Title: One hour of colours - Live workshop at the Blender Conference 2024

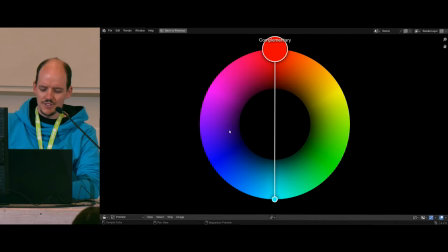So there's a kind of balance you have to find. I think you can see it in later examples in the vectorscope as well, that is like balanced out a bit. Good. More hues. I like more than two. It's three. Now we have, if you split the bottom one slightly, we get into split complementary color contrast.
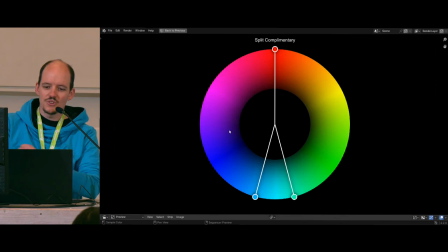It's much more, a little bit easier to handle because you don't have to be super precise. You can just be a bit more ease off with the colors you use, and gives a bit more freedom. For example, in nature scenes, it's very nice to have like certain shades of greens complementing to another nice warm color. Good, we can move it further.
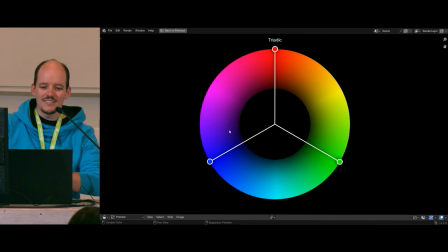It's still split complementary, but if you move it too much, at some point, if it's evenly spaced, you get to the triadic color color combination. And this is a very fun one. It's a bit more difficult already, but it makes your scene much more rich and joyful.
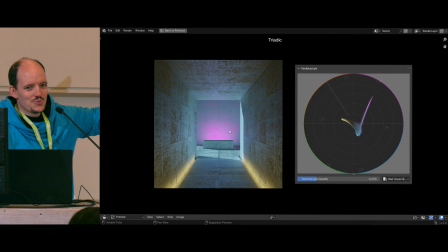So, of course, I don't have much chance here to do color, so now I put a spotlight behind the bench and say, yeah, I like purple. And here you can see the one with the balance. So my primary color is purple. I want to really get the eye to focus on it. It's the center of the scene, very high, bright, and very saturated, so it really draws attention.
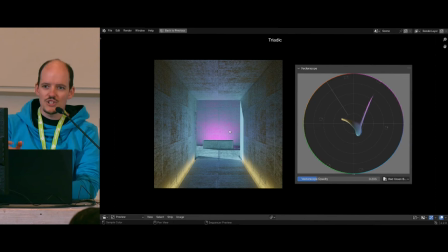But in vectorscope, you can see the other two colors are like much less saturated and more toned down, but have larger surface area on the screen. So this creates then the balance to make the picture decently work. Good.
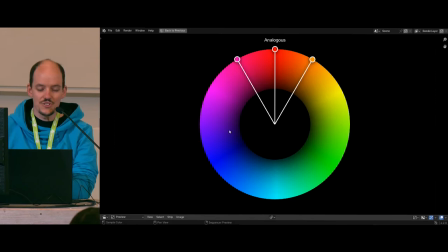If you push the colors, the hues even closer together, we still have three hues, but we get the color combination of analogous, and this is one very soft, like it's very homogeneous and very easy and smoothing. So you can create kind of moods by picking what kind of color combination you use.
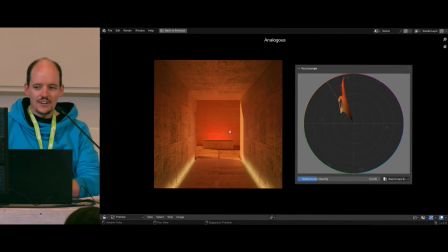Works very nice. So here, now we are on Mars, everything is orange and red. And there you can even see more funnily in the vector scope what happens with then I put the focus on certain areas. So I made the red still like super crazy focused, but then you can see I stepped down the vividness, the saturation of the secondary and tertiary color.
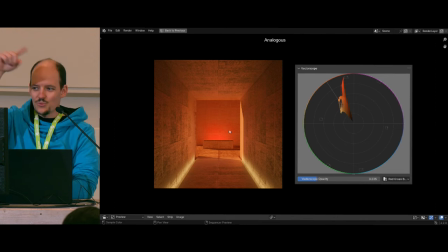So it like looks, has a weird, weird shape on the vector scope. So it never looks as perfect as on these color circles, but just to get a feeling how the vector scope kind of translates these ideas behind it.
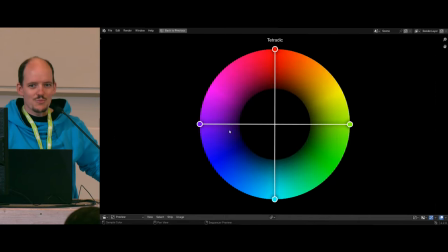Cool. More colors. If someone asks you to do this color combination, just run away and scream. This is super difficult. This is the tertiary color combination, and I run out of places to put colors.
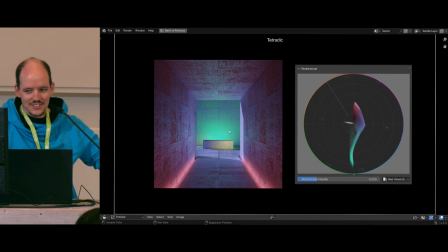So now we have blue and whatever, like you see, it's crazy. And also it got a bit more messy. You can see like the vector scope doesn't have a clean line between the magenta and the whatever blues. It's like the hues smear a bit. But in theory, there were four colors kind of evenly spaced, again, trying to balance everything out a bit.
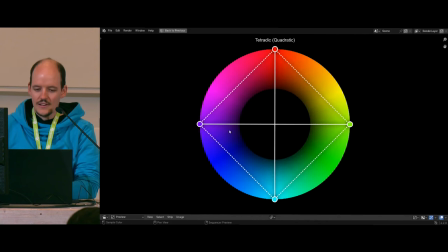But it's difficult to make this work reliably. As it's evenly spaced, we call it quadratic. The quadratic color combination, because it's like a nice square here, you can still push them a bit. If you look at the shape, it's very like an interesting thought. You can push them together.
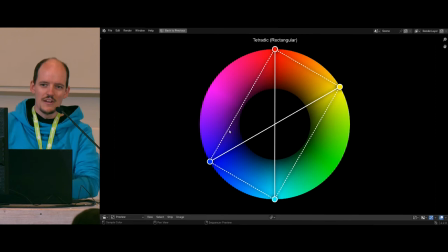So now we are getting a bit more rectangular shape, and the higher the aspect ratio is, the easier it gets to balance it. So if you think, oh, it doesn't really work with the colors I use, then maybe just squish it a bit together, then it's still like a tetrahedral color combination, but it's easier to manage.
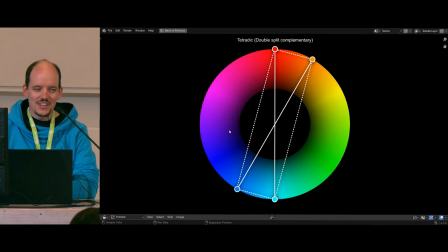If you push them even more, now we get to funny names, double split complementary. So it's not really tetrahedral anymore, or like where's the line between the color combinations, doesn't matter what name it has, as long as it's kind of balanced, it's just use it, and this is much easier to use.
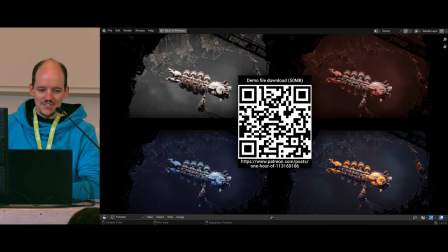Cool. This is the theory part of things, and I hope now that this lovely laptop, which we got donated from a lovely person, does work for me and the scene I have prepared.
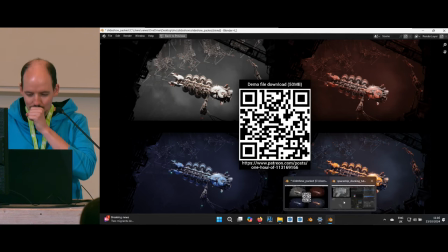If not, I have a problem. Good. So let's see if you can render, please.
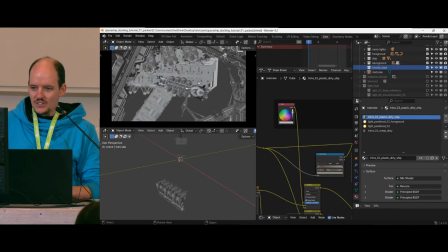Good. Spaceships. I like spaceships. So I created a demo scene for us to do some lighting on. So we apply the very basic principles here. Yes, yes. Please, please. And let's see if you can render.
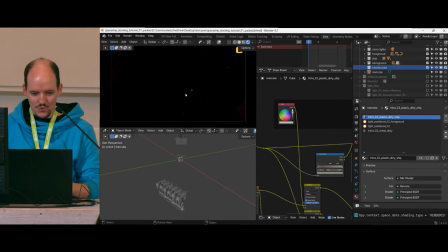Yes, we see stuff. That's very good. Amazing. Cool. I can zoom out a bit so it doesn't die as much.